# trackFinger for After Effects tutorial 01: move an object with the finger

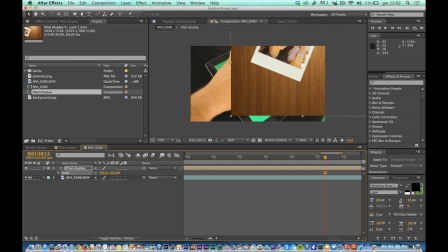497s
Reset the size of the level to 100, then apply at this level the effect corner pin.
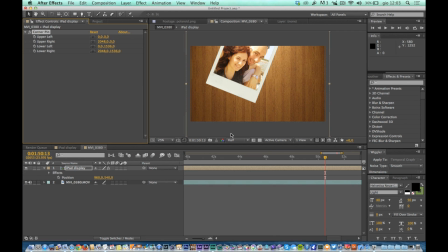507s
Move the four corners in order to make them adhere perfectly to the edges of the iPad.
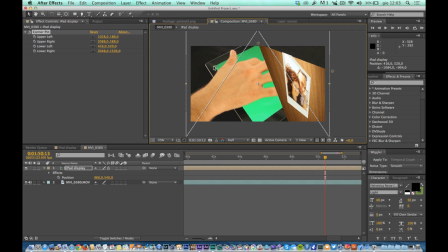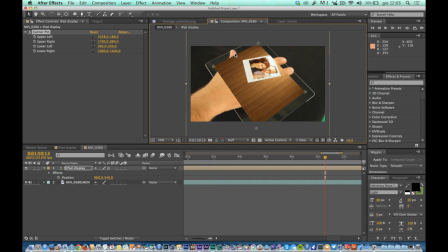520s
At this point, you need to do the chroma key, so move the layer with the interface you just distorted in order to adhere to the screen of the device below the level of real shooting. It is beyond the scope of this series of lessons to deepen properly the extraction of key.
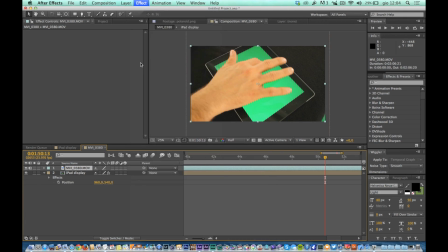533s
You will still find many tutorials on the internet and explanation on how to get the perfect key in any condition. We will assume in this series of lessons that the key extraction is not a big deal and we will focus on other aspects of the compositing.
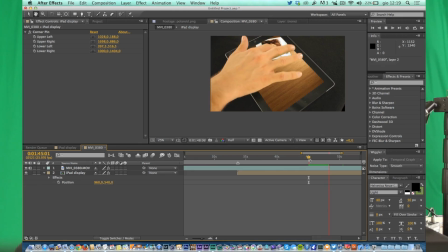546s
Now, try to play, rendering the comp and see how the contents of the display reacts to the movement of the finger. If you're not satisfied, you can try to anticipate or delay the level of the display from the iPad of a few frames until you reach the desired result.
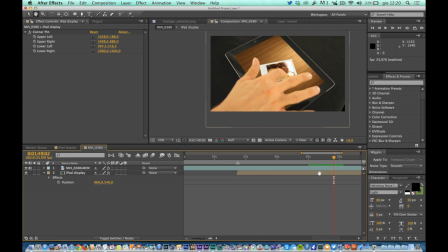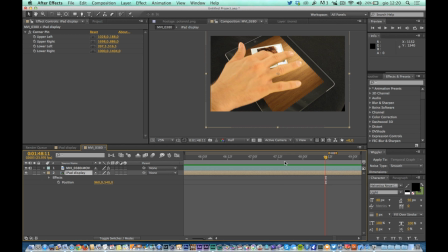Since the camera does not move and even the iPad does not move, the position of the display does not change during the duration of the shot,
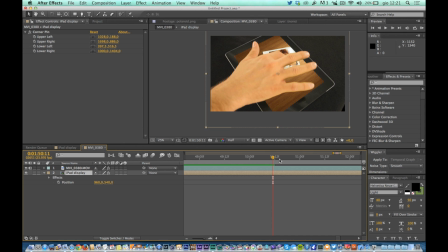583s
and then you can anticipate or delay the level of the display without any problems. When the timing is satisfactory, go to the color correction of the iPad display. Since you have made this interface entirely in the digital domain, the image contrast will be perfect and the color absolutely ideal. But we must remember that when you use a real camera,
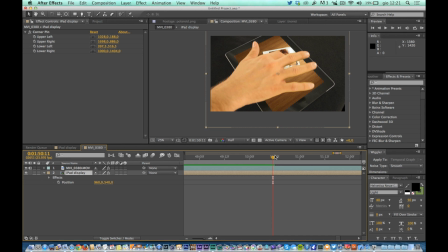603s
shooting screen involves an exposure that is never optimal. The solution is therefore to dirt the image, make it less perfect in order to make it more realistic. We must therefore decrease the contrast and slightly change color curves so that they adhere better to the real ones.
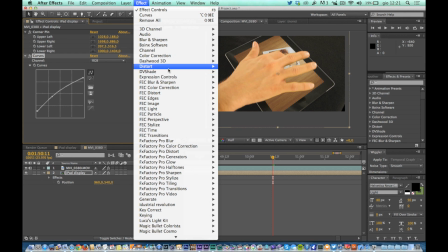618s
But you must be careful, because you should not ruin the image too much if you produce a visual effect like this.
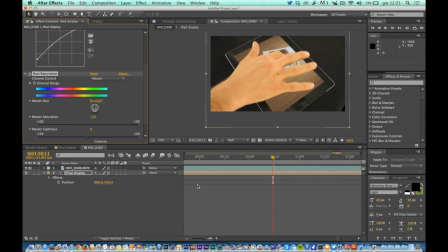623s
It is because, in practice, shooting from real involves certain problems. Problems that do not allow optimal viewing of your device's display. We must therefore dirt it and make the image less perfect, but not overdoing it, because we will not achieve the desired result, which is to have simultaneously visible in the frame both the real world and the digital one inside the device display.
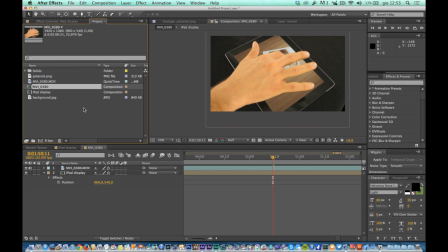647s
Note the values for FPS for the comp with the iPad screen and the comp in which to achieve the visual effects generally differ. The comp with the tracking data of trackFinger AE is always at 60 frames per second,
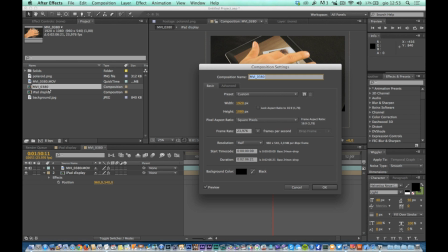663s
while the comp with the compositing has the same frame rate of the shot. This is normal because the final comp must have the same structure as the live action one, while to maintain the maximum fluidity of the movement within the screen, keyframes must still remain at 60 frames per second. For this first lesson, we finished. As you can see, it is a very simple example, even too much, but you have to consider this tutorial series as a different bricks that will be used to enhance your experience on the use of trackFinger AE. Later, in the more advanced lessons, you will see how to put together different techniques in order to create much more complex animation and much more articulate and richer visual effects. Thank you.